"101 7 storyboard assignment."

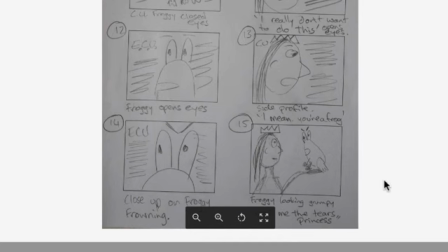[24:48]
It doesn't add anything to the story. And that is why you change the shots or the angles or whatever. She says, I mean, you're a frog. Close up on Froggy frowning. And then we go to the frog looking grumpy, spare me the tears, princess.
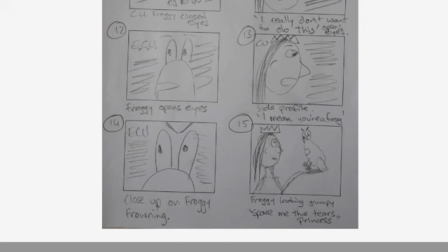[25:05]
So we get this really extreme close up on his eyes of the frown, and then the audience is kind of thrown out of the action a little bit. But that makes sense because actually in the story,
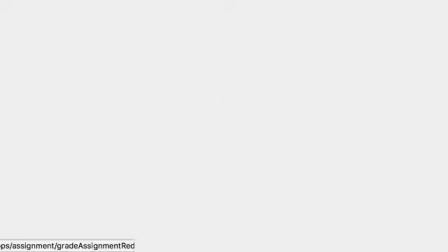[25:16]
the frog has been thrown out of the action has been thrown out of the action by that kind of succession of shots leading up to the kiss,
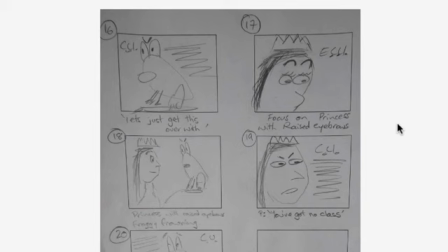[25:24]
and then suddenly it didn't happen. So that's a really nice way of echoing what is going on in the script, is actually you're leading the audience towards thinking the princess and the frog are going to kiss, and then suddenly the princess opens her eyes,
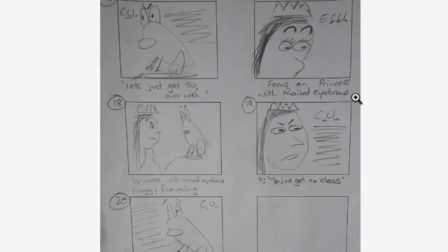[25:40]
and that stops that motion, which works really well.
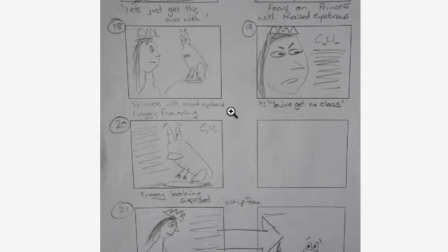[25:46]
So get that frog over to the right. Let's just get this over with. Focus on princess with raised eyebrows.
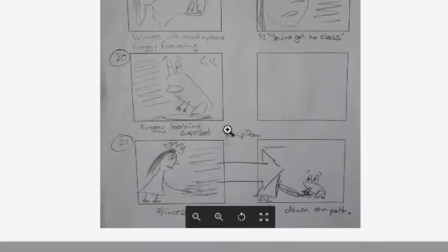[25:52]
Great. Or she could raise her eyebrows in the shot. Princess with raised eyebrows. Froggy frowning. So it's almost like this is a little bit of a standoff.
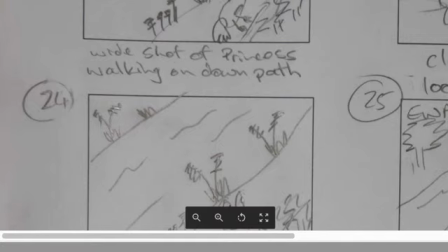[26:03]
And then she says, "You've got no class." Frog looks surprised. Princess drops the frog down on the path.
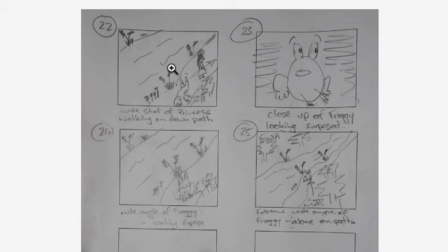[26:11]
There's another whip pan, echoing the whip pan before of the princess seeing the frog, which is great. It's nice to have these kind of bookend correlations here. And then we go to a wide shot, the princess walking down the path,
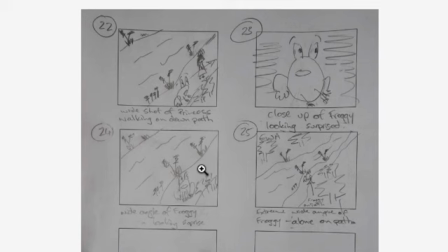[26:26]
close up of the froggy looking surprised, back to the wide of the froggy looking surprised. I don't know if it needs to have... Oh, I know what you're doing. You're echoing the same emotion in these shots. And then we go to an extreme wide angle of the froggy alone on the path.
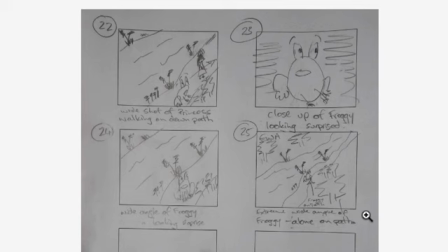[26:45]
Put the frog bottom right, that's bottom left, that's where he's always been. I really like the extreme wide angle, and then, all by myself will come in, and, epic music.
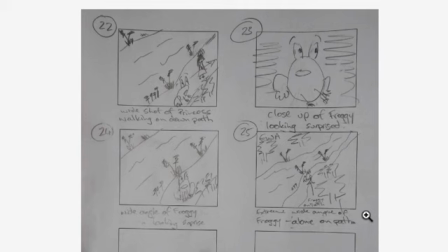[26:58]
Frog looks really lonely, very, very, very alone in that shot. You don't have to have the cheesy music soundtrack.
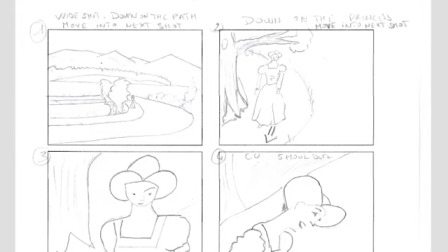[27:07]
Great. So that is a really good example of how you can use the camera work to add to the storytelling. Nicely done. Okay. So we have a wide shot down the path here.
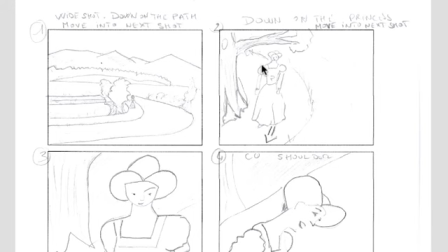[27:26]
Mountains are in the top third. The action is in the lower third, really nicely framed. And then we go down onto the princess as she moves into the next shot. There is quite a bit of only the left side of the frame being used here,
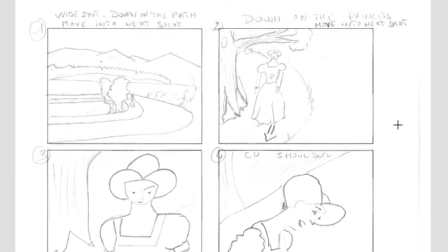[27:41]
so just make her sweep all the way around, get the camera angle so that she uses up the whole framing.
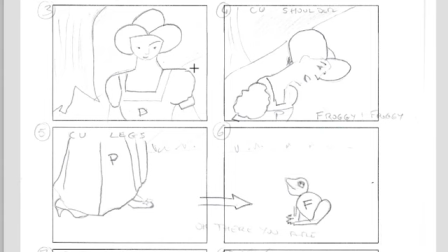[27:49]
Same with this here. I know there's a river here, but do get the action using up all the frame too. So this is in a little bit of a different format. So we cut to the closer shot of the princess.
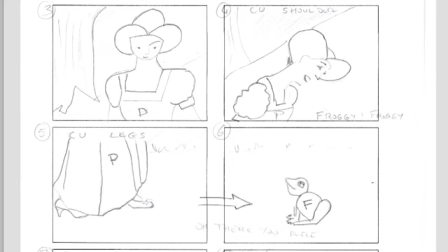[28:04]
Now, the princess is in the right side of the frame, and then suddenly she's on the left side of the frame, so do be aware of that.
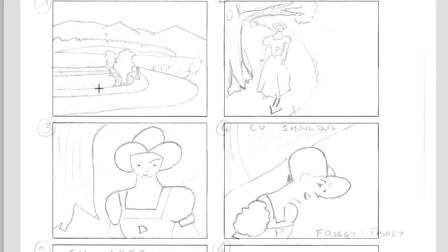[28:11]
Keep her on the same side. Froggy, froggy, we go to a close-up of the legs. Oh, there you are. So in this here, this shot, it looks like she's walking from the right to the left, and therefore she will encounter that frog on the left.
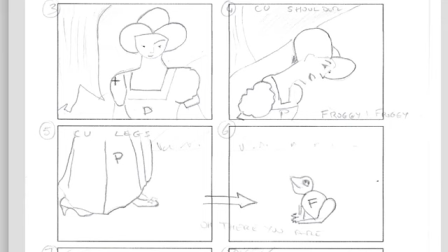[28:29]
So that's the premise that you've set up here by having her enter the scene and walk along here, is that we expect that the frog will be over to the left bottom. So if you turn her in the frame without showing where the frog is, it feels strange, it feels jumpy.
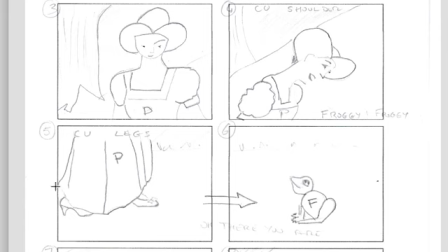[28:47]
She is taking up visually the same amount of the frame, even though her head's bent down like this, so do be aware that that will look like a jump cut as well.